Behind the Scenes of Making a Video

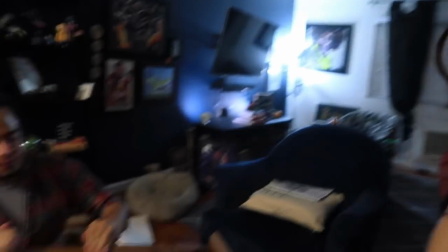[0:00]
I've always wanted to build a rocking chair because my grandparents had rocking chairs.
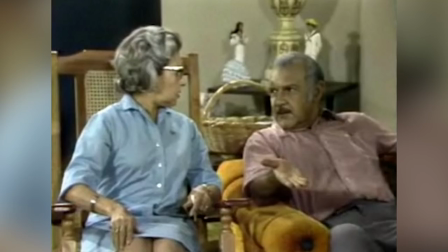[0:04]
And in Que Paso USA, the grandparents also sat in rocking chairs. And since we're doing this like very Abuela
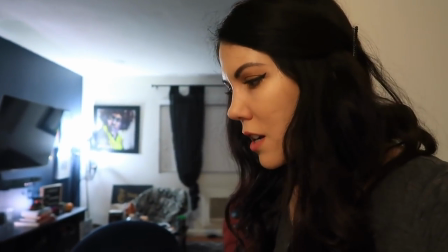[0:12]
centered nostalgic video tomorrow, I was like, damn, we need a rocking chair.
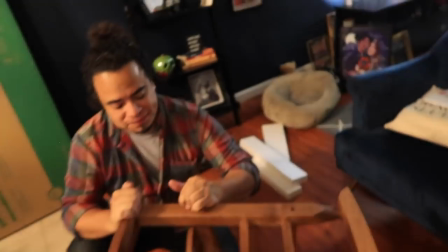[0:18]
And so we got one. You look like you want to say something. And there's Delilah over there.
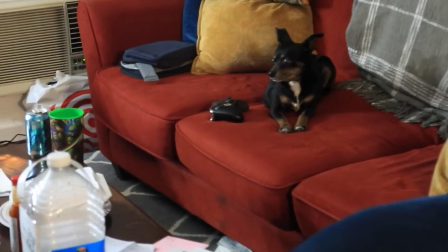[0:25]
She's observing. She's a big help. She's a big help in this process.
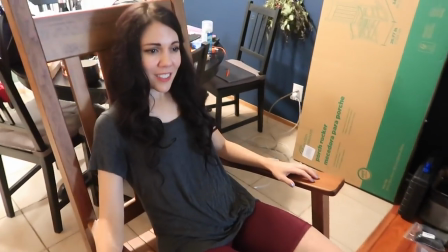[0:30]
I don't know, this adds a pretty nice touch to the authenticity of it all.
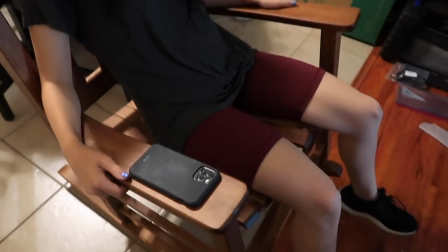[0:36]
This rocking chair will one day be in the Smithsonian next to Archie Bunker's Barca Lounger in the Seinfeld set.
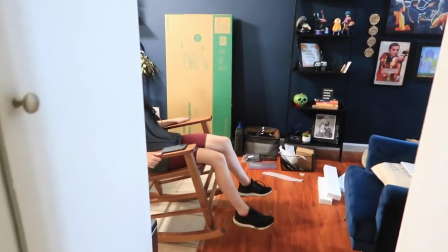[0:43]
On to the next million things we have to do. Whee!
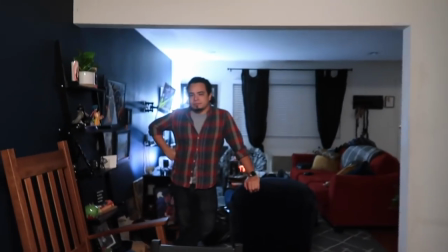[0:48]
Okay, so now we've been trying to clean.
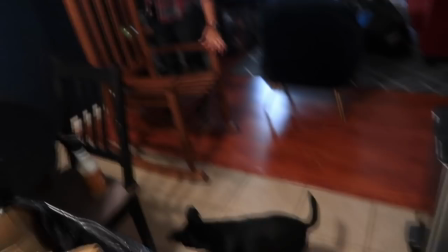[0:54]
David's here with the kitchen. Delilah's doing nothing as usual. We have the rocking chair.
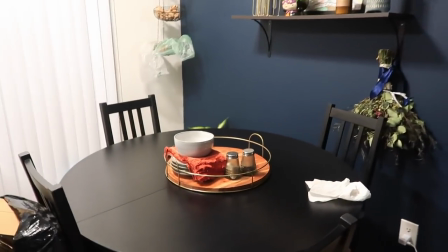[1:01]
And so we're shooting in multiple parts of the house tomorrow. The dining room is one of those areas.
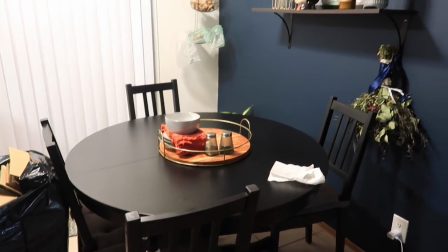[1:08]
So we're gonna convert this so it looks like Abuela's dining room. Okay, so we're gonna need this.
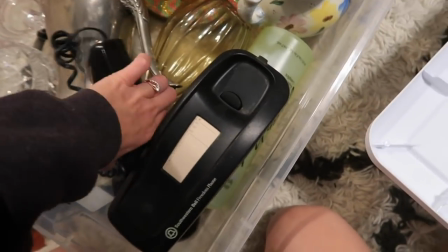[1:14]
In this sketch, Abuela's using her phone. Over here, are we gonna show the curtains at all?
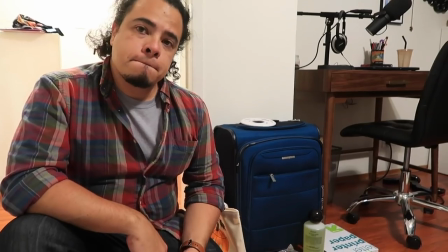[1:20]
Probably. Then, cause it's just her gargling in front of the mirror. So we're just showing the mirror really.
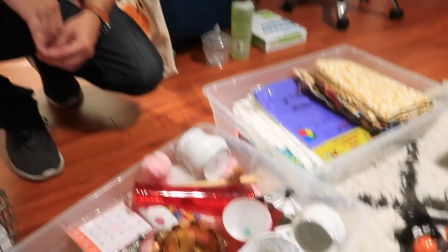[1:27]
Yeah. Maybe anything that's like around it. Around the sink. Definitely like decor for downstairs.
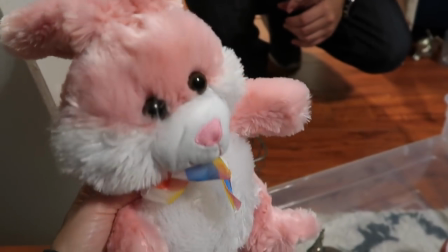[1:35]
My abuela used to legit collect stuffed animals and put it on her couch as like adorno.
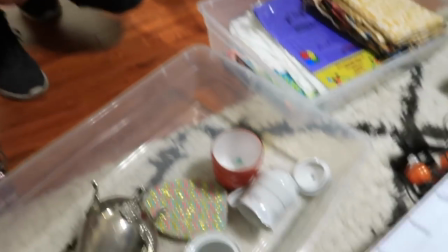[1:40]
So I was like, I'm gonna keep it because that's straight up what my grandma did.
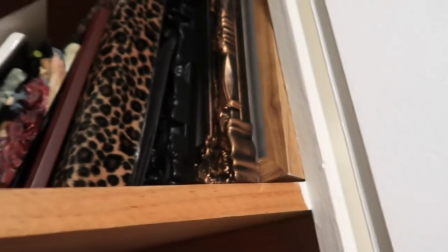[1:45]
My quinceañera photo up in here. My sister's first communion.
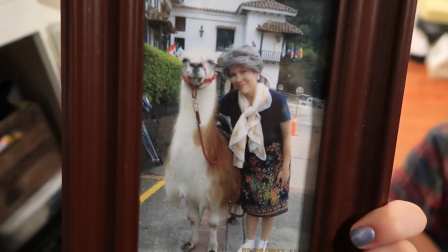[1:50]
This is a legit photo of me as abuela in Colombia. So I'm gonna take a couple of pastilla bottles out.
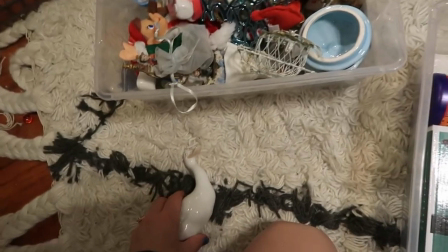[1:57]
Okay, we got this guy.
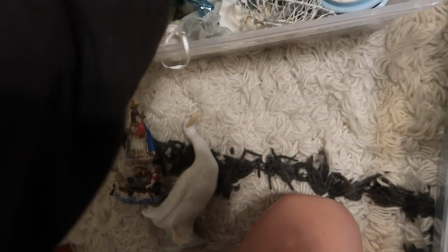[2:01]
Déjame ver qué más.
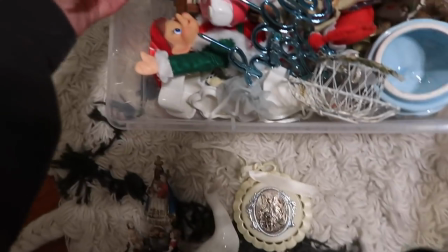[2:03]
All these little knickknacks, these little baby shower mementos.
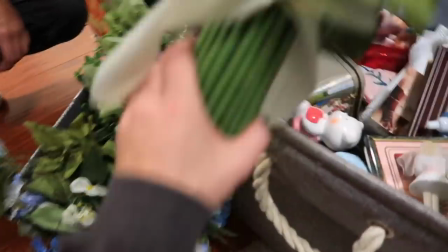[2:14]
This doesn't hurt to add to the mix.
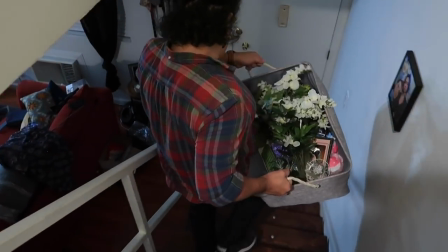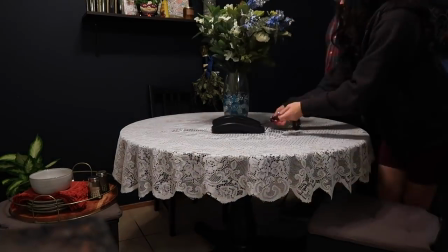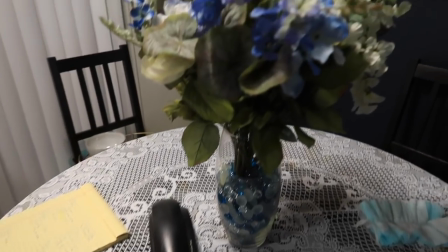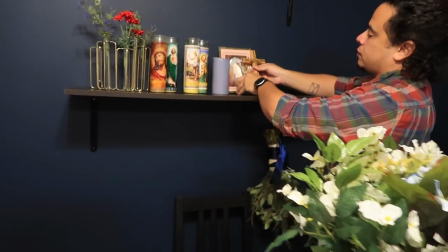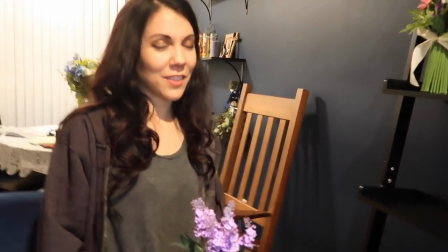[2:37]
Late nights with Jenny Lorenzo. I've had this makeup on since like 8 a.m.
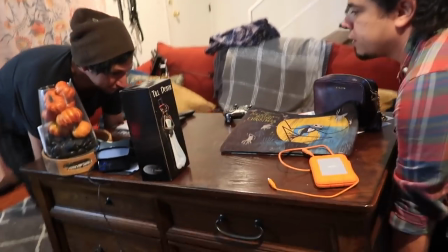[2:44]
Yeah. Ready? Oh God.
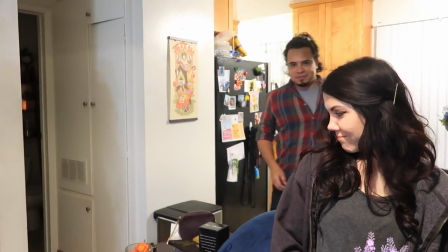[2:49]
You can see how disassociated you are. Me? No, Jenny.
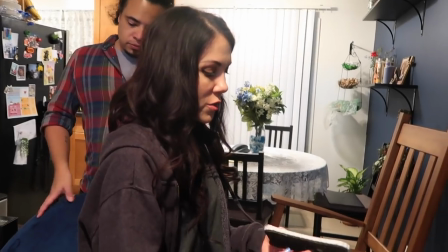[2:56]
Just in case the camera catches it and we don't have to do any last minute art design.
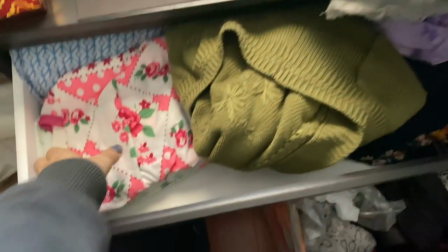[3:04]
So I'm gonna prep the closet to have a bunch of batas de casas.
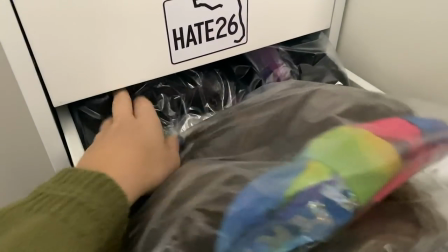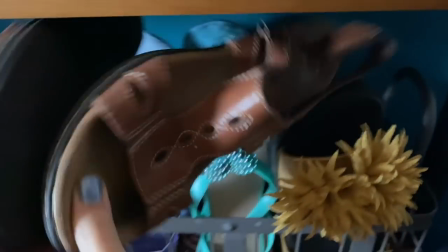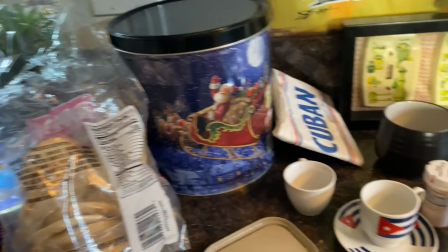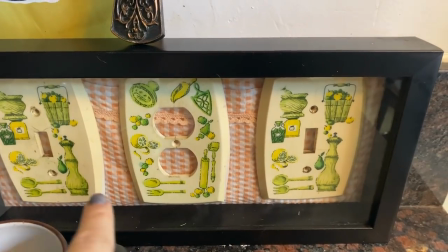[3:26]
So these light switch plates were actual plates from my grandma's kitchen in Miami, and then the backdrop here is from one of her batas de casas.
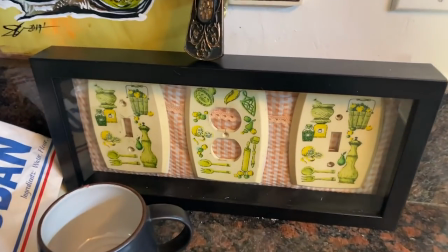[3:36]
So just thought y'all should know, that's always in the background in most of my videos.
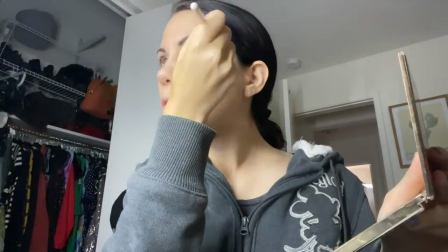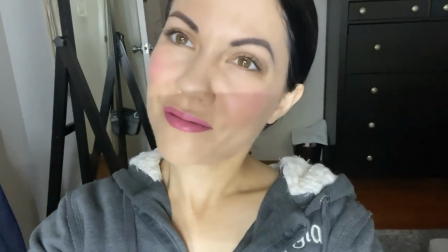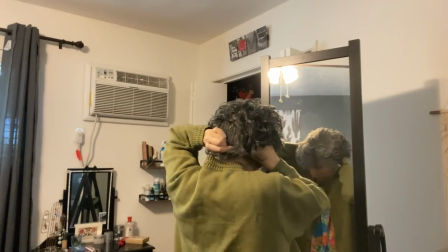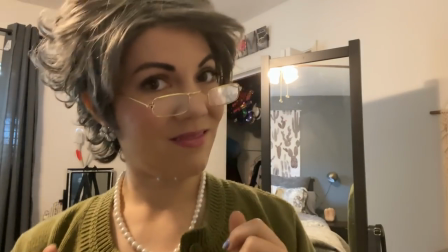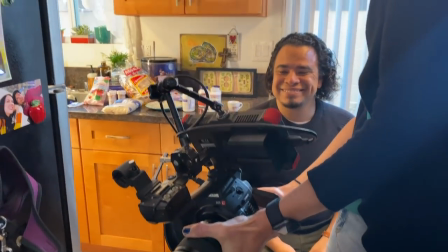[4:07]
Your face in the shot. Well, let's ask her.